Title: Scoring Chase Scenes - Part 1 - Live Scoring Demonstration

Hello, everybody. It's been a trying day. What I am going to do, I doubt if I'll finish it, but I'm determined to start it, is score a scene. I haven't done that for a while, and I thought we'll pick a scene from a movie called Eyes Wide Open, which I scored along with lots of the master students about a year and a bit ago. It's a full-length sort of Bourne-style spy action thriller, suspense, all that kind of thing. It's made by a really talented director, American director living in South Korea, and it's called Eyes Wide Open. So I scored some of the cues and set the sort of scene and the tone of the film, and then we got as many postgrad students on it as possible, so they all kind of got their IMDb credit, and everybody. And the nice thing, because if you do sort of low budget or no budget films like this, if you're doing the whole thing, that's like 2 or 3 months back, and that's a lot of work. Whereas if you can get a little sort of group of you together and everybody's doing like 10 or 15 minutes of it, it's not so much, and everybody gets a great experience and a credit and all the rest of it. So that's how we ended up doing this film.
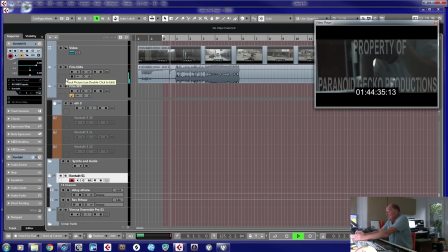(1:22)
This particular cue we're looking at is... let's turn this off.
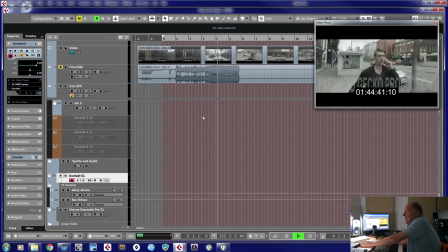(1:28)
It's the latter stages of the film, and it's basically an action sequence. It's man doing Tom Cruise running. Look, he's doing good running. He's going fast. Yeah, everybody loves Tom Cruise running.
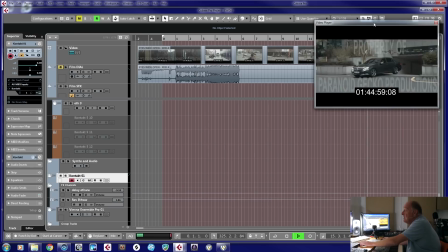(1:46)
Yeah, like that. I could do that. Okay, so this scene involves... there's an early bit where there's a bit of... We're going to start as we cut to him.
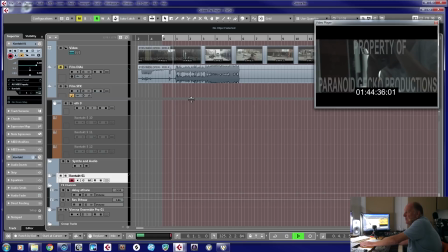(2:01)
So there's a bit of what we call action prep. Not much, actually.
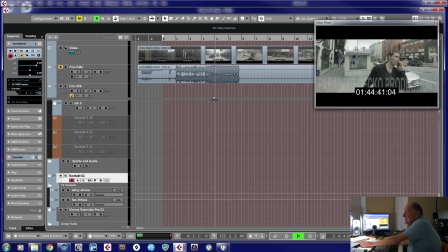(2:07)
And then he's into... Oh, no, he's still action prepping here, isn't he? He's still talking on the phone. Then it kicks off into full action.
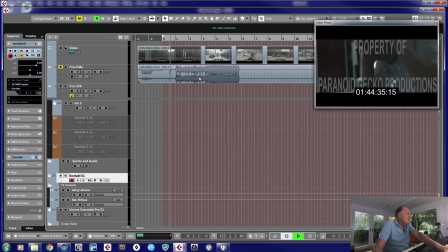(2:16)
You wouldn't want to start the proper action back here when he's still talking.
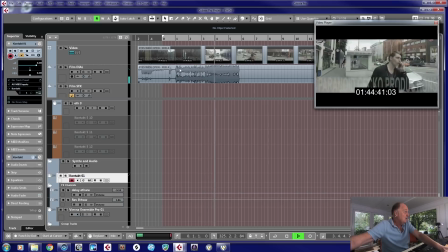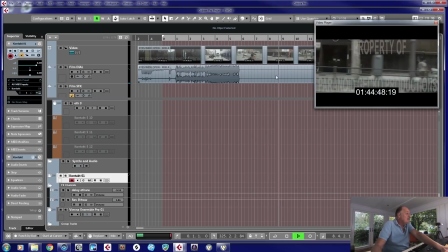(2:28)
Okay, then he's off. So there's no dialogue or sound, so to speak of. So we need a big action chasey moment. Now we cut to woman in car.
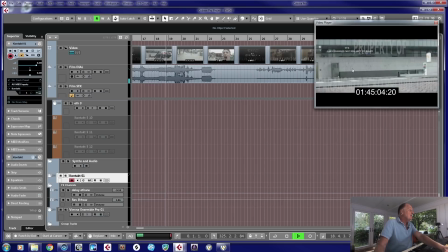(2:44)
As you can see, this was right. And then there's a VFX visual effects are going to kick in here, and the car will crash.
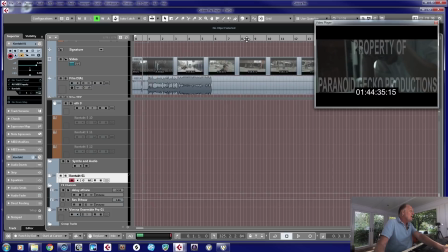(2:53)
It hasn't crashed yet. Now, this is really common, where you will start scoring before the final visual effects are done.
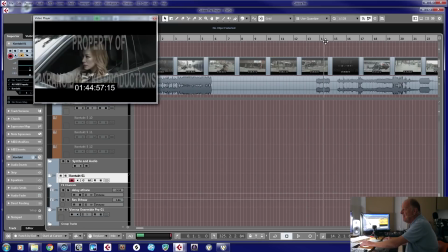(3:05)
So, in this particular instance, it's problematic because, okay, cut to green light.
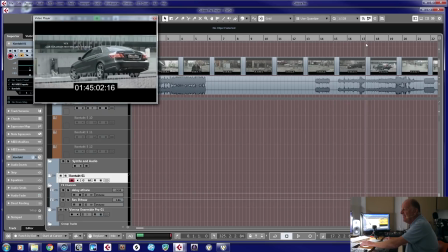(3:10)
We can imagine, but where exactly? Bang! Where is it going to be? You have to sort of decide where that moment. Is that a sound effect there? Let me just have a little.
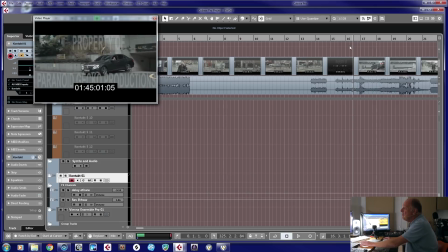(3:26)
Sort of. But it may not be the kind of thing you want to... we're not Mickey Mouse in this,
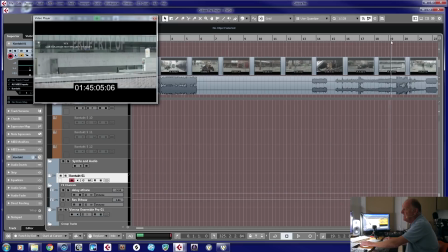(3:33)
so it's quite possible we wouldn't need necessarily to hit that, but we'll see. And that's the kind of thing which we might have to change later, because very rare when they give you a lock picture that it really is locked, and you end up changing things right up to the last minute.
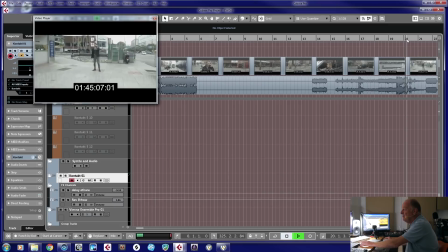(3:51)
And then there's this big zoom in, and then he goes... Okay, so that's where we're going to end. So we're going to score this thing up. So when you're scoring an action cue, it's very rare that it's just boom, a big block of action.